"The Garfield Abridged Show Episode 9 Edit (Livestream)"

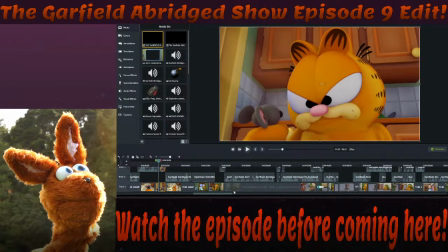36 minutes. 37 minutes. What do you guys think? Should I Should I do the Garfield turning red kind of look?
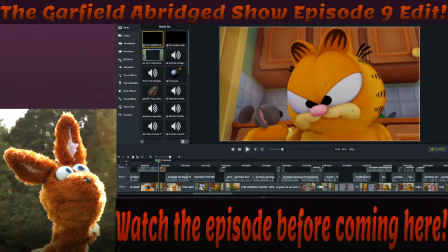I don't think anyone's actually here. Oh well. It's okay. I'll probably just do the quick one because if there's no interest, there's like no interest.
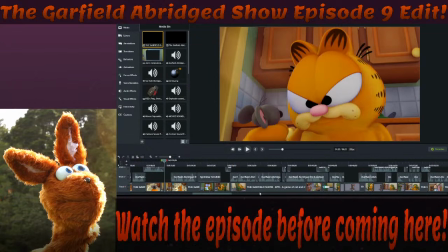So, well, so yeah, the moment where it turns red is down here. But, yeah. Okay.
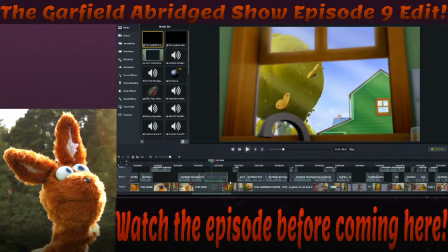Yep. So I added a sprinkler sound effect. Obviously, there's no sprinklers going off outside. It's just something to give a little bit of atmos or a little bit of like taste as to what's going on outside the window frame.
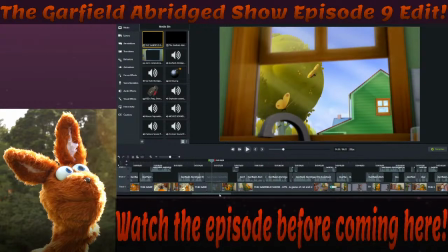Anyways, then we have Tasty, him talking.
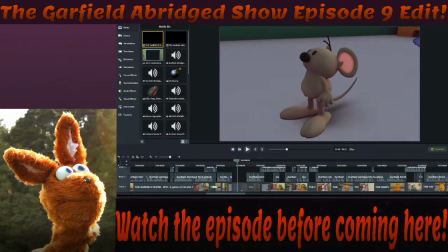Thought this was funny, the fact that Squeaks just kind of stands there. Maybe it's probably not long enough, I think. It's just a frame freeze, so I froze that frame. 2 seconds?
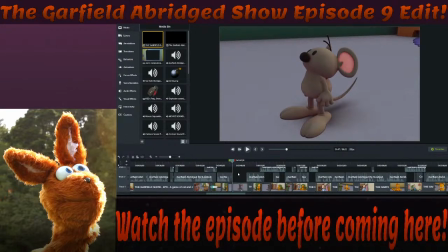2 seconds should be okay. Should be okay. But yeah, I just thought it was funny the fact that he just like stands there and he's like, move! Don't just stand there. That's all he does. And then he reacts when John actually comes in.
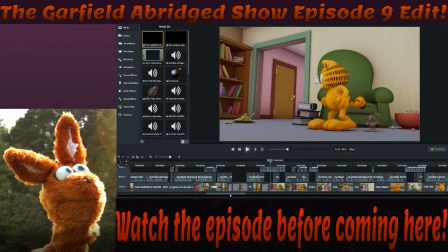So funny.
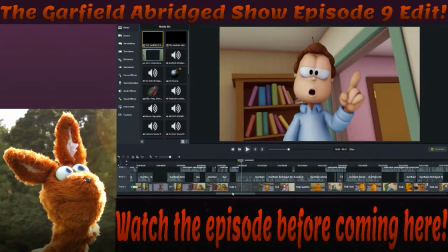Yeah, so yeah, he's just a bit far away from the mic, but it's the Abridged show. It doesn't really matter. Yeah, so some overlapping here. So that's a little cool little trick, I guess, is the fact that
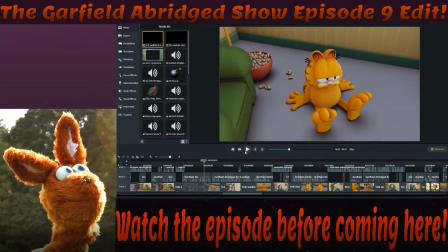Garfield in the original clip literally only has like he moves his mouth twice, I don't care. or a little bit more than twice, but he moves his mouth a little bit.
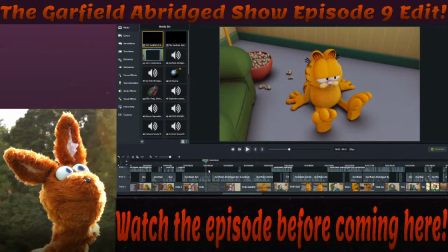You know, he moves it a little, and that little bit will not suffice for this whole dialogue track, basically.
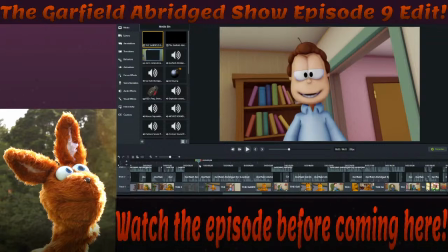So I had to shift the dialogue track backwards to fill in when John's like just kind of staring into the camera.
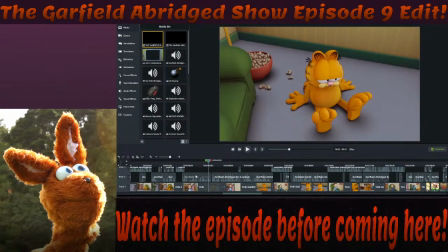So it just kind of works. So that's nice. A little bit of editing where you overlap a character talking, such as here, where John is talking, and then Garfield could easily react, or he looks at John as John talks, because this dialogue here is too short.
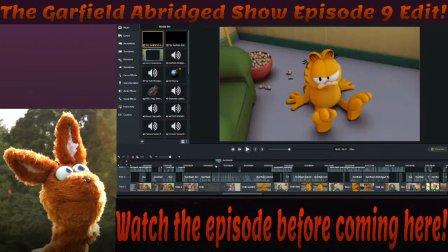Him moving his mouth, it's too short, so we just have compensation.
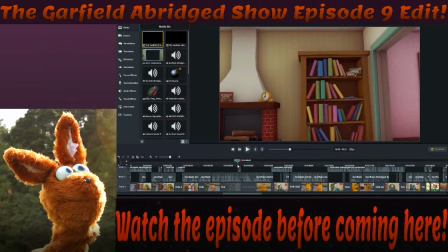Anyways, me going over the whole thing. I hope the cartoon sound effects will be okay. This is just like a little bit of a like stock kind of sound effect,
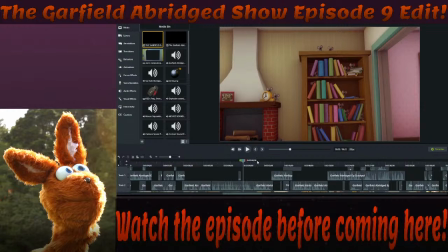just to kind of give off the the effect of mice, a group of mice suddenly appearing. And then we have the joke, especially mice. It's very good.
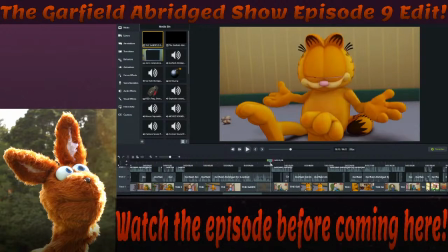And then yeah, we have Garfield stuff. Oh, I guess I should also mention, when it comes down to planning, sometimes, let me grab, sometimes we
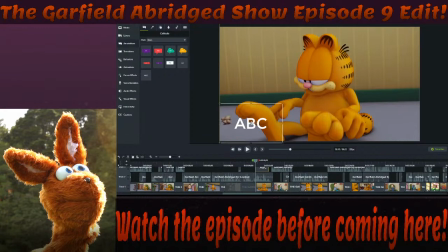have text. We literally just have text. So, this text is literally just notes. So,
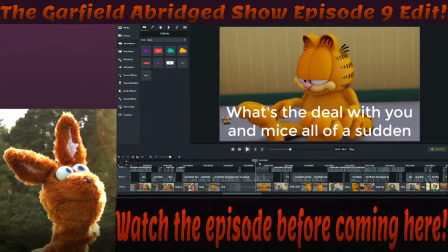so it's just text. Like I just throw text here, and then as the footage plays, I know that this is my note.